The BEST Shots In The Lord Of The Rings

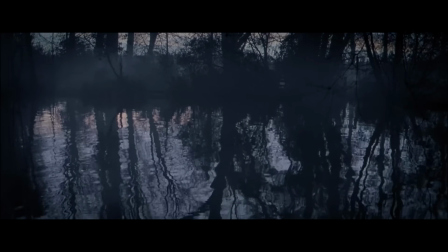[8:09]
This is probably the least spectacular shot in the film, but that's what makes it special, because the idea that needs to come across here is the idea of a long forgetting.
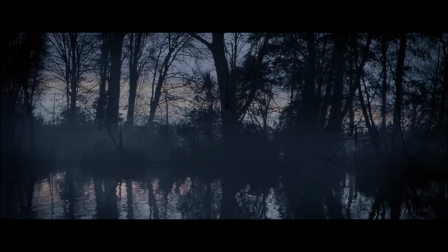[8:18]
The whole point is that the most important thing in the world is lying dormant in one of the least remarkable places in Middle-earth.
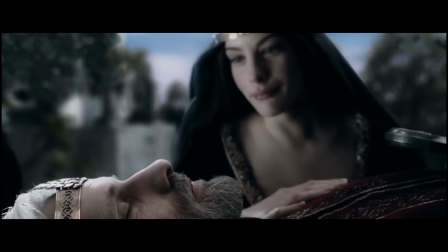[8:27]
But personally, I have to give the trophy to this shot from the Two Towers, in which Arwen has a vision of herself mourning Aragorn's death. The shot begins with Arwen, still a relatively young elf at Aragorn's funeral.
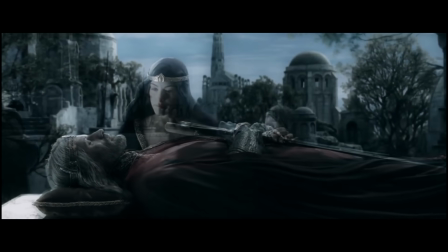[8:40]
Then it transitions hundreds of years into the future, into a world of death and ruin. As the shot pulls slowly back, Arwen is revealed to be still alive and still mourning.
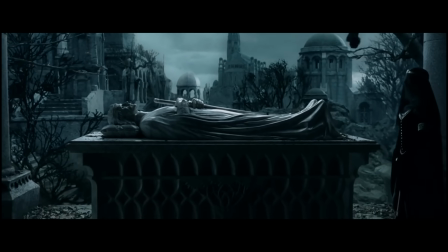[8:52]
It's a haunting portrait of grief that could stand alongside any painting of any great master.
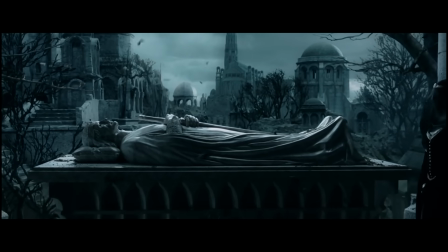[8:58]
Note also the wintry tones of this shot. Middle-earth at the time of The Lord of the Rings has a sort of autumnal quality, the feeling of being in a later season, past the time of its greatest flourishing.
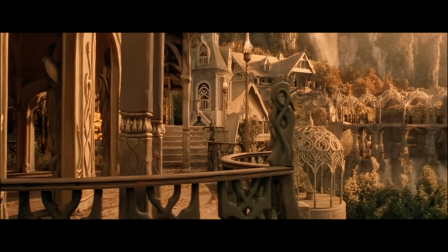[9:10]
This is beautifully communicated by the production design in Rivendell, whose elven inhabitants are preparing to leave Middle-earth forever.
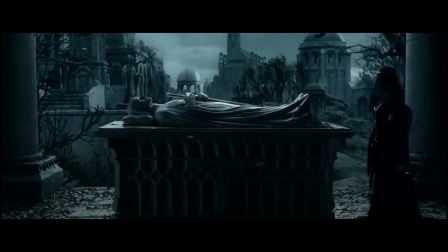[9:17]
In this shot, autumn has long since passed. The dead leaves in this shot are more than just an accent to add a bit of movement.
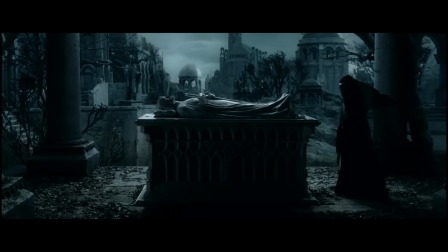[9:25]
They're a signal to the viewer that the elves have now left Middle-earth and left Arwen behind.
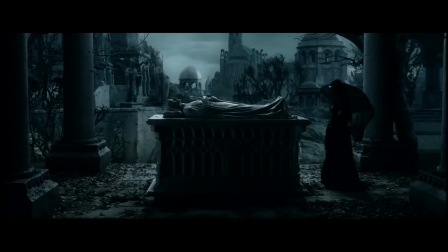[9:32]
It's an incredible piece of visual storytelling on its own, and stands out as one of the most powerful moments in the trilogy.
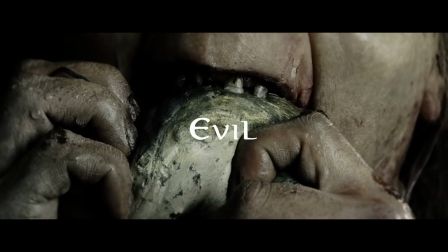[9:39]
Now, let's look at some shots that help us to understand the nature of evil in the story.
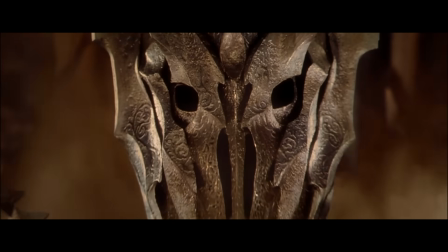[9:44]
I think it's an interesting category because this film has the distinction of never really showing its primary villain except early during the prologue.
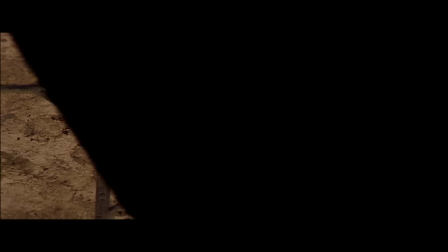[9:53]
This means Sauron and the evil he represents need to be communicated by other visual means.
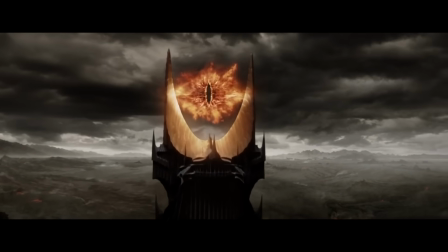[9:59]
These are the Eye of Sauron and the Ring, of course, but Jackson also finds a lot of creative ways to remind the viewer of the story's antagonist.
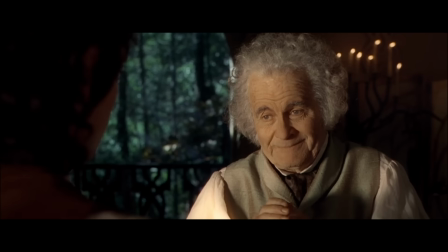[10:07]
Now, I would be remiss not to mention the film's famous jump scare when Bilbo sees the ring in Rivendell. I think I literally jumped out of my seat when I saw this in theater for the first time. It's got to be one of the best jump scares in film history,
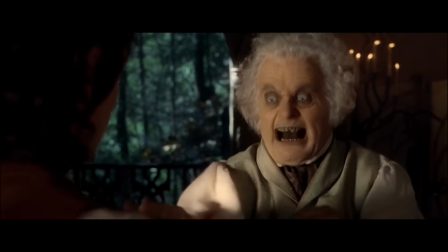[10:20]
and it's also a critical reminder of what Frodo is up against as his quest continues deeper into Mordor. Now, some of these shots are much more subtle. I've always loved this shot of the Black Rider overlooking the Shire.
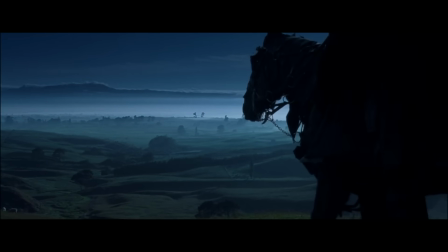[10:32]
It's the very last shot of the first act of Fellowship,
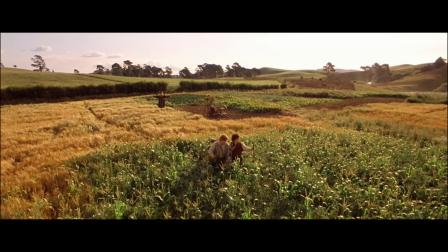[10:36]
right after Frodo quotes Bilbo's line about, getting swept up on an adventure.
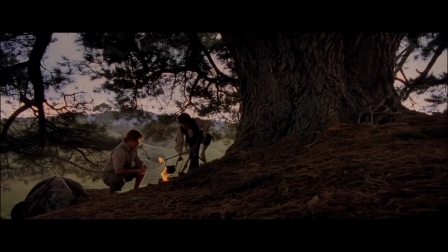[10:41]
But instead of ending the first act on that optimistic note, Jackson instead uses it as an opportunity to remind us that evil is lurking just around the corner.
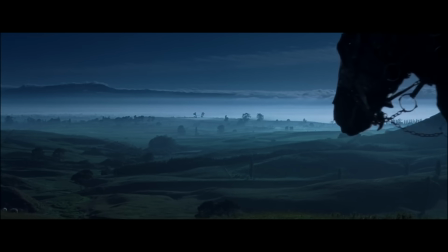[10:51]
I love how the Shire is shrouded in an ominous mist as the Black Rider surveys the landscape.
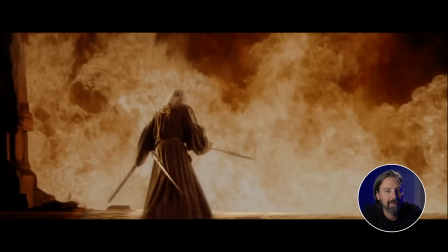[10:57]
But I'll give the trophy in this category to the obvious winner, the shot of the Balrog, leaping over the flames to reveal his full form to Gandalf. I love this scene so much. I actually made a whole separate video about it, so I'll just say that this shot is in part so spectacular because it's the culmination
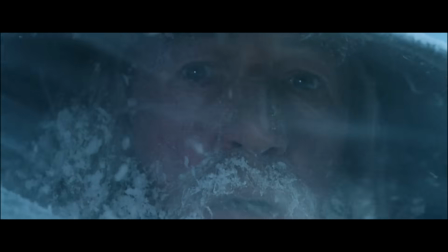[11:14]
of over 40 minutes of careful foreshadowing that is a true masterclass in dramatic tension building.
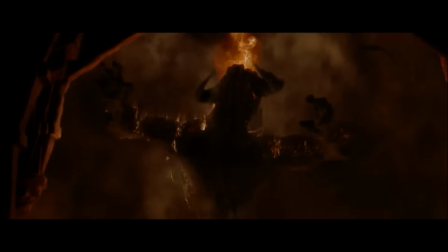[11:19]
There's also just something so terrifying about the way the Balrog leaps into view for the full effect of the reveal.
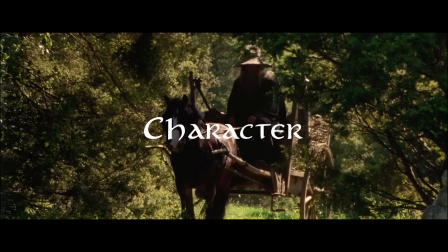[11:27]
Now let's talk about character. Now, the tricky thing with Tolkien's characters is that many of them aren't quite what they appear to be.
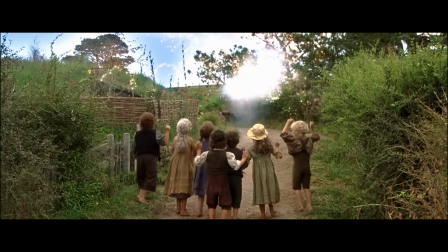[11:34]
A filmgoer who has never read the books will at first see Gandalf as an old man who appears to be a friendly wizard with some magical powers.
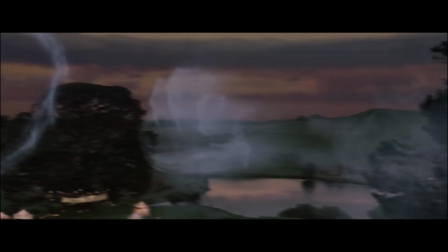[11:43]
But of course, it's critical to the story that the viewer understand, at least on some level, that Gandalf is much more than that. This is done early on with the incredible shot of Bag End warping around him when he gets angry at Bilbo.
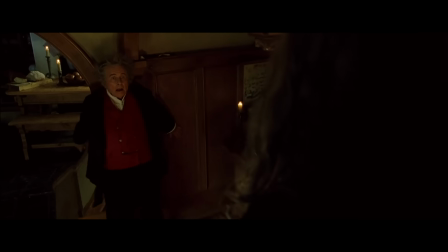[11:57] Do not take me for some conjurer of cheap tricks.
The fact that the world around him seems to creak and groan under his power
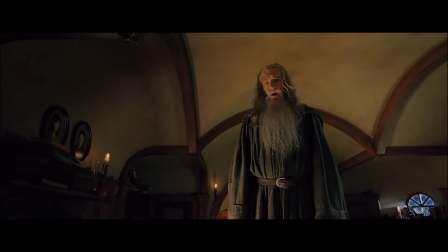[12:05]
suggests that he's more divine or supernatural than merely magical, which is a very important distinction for his character. And we get a similar type of characterization with this shot of Gandalf sitting quietly in Minas Tirith.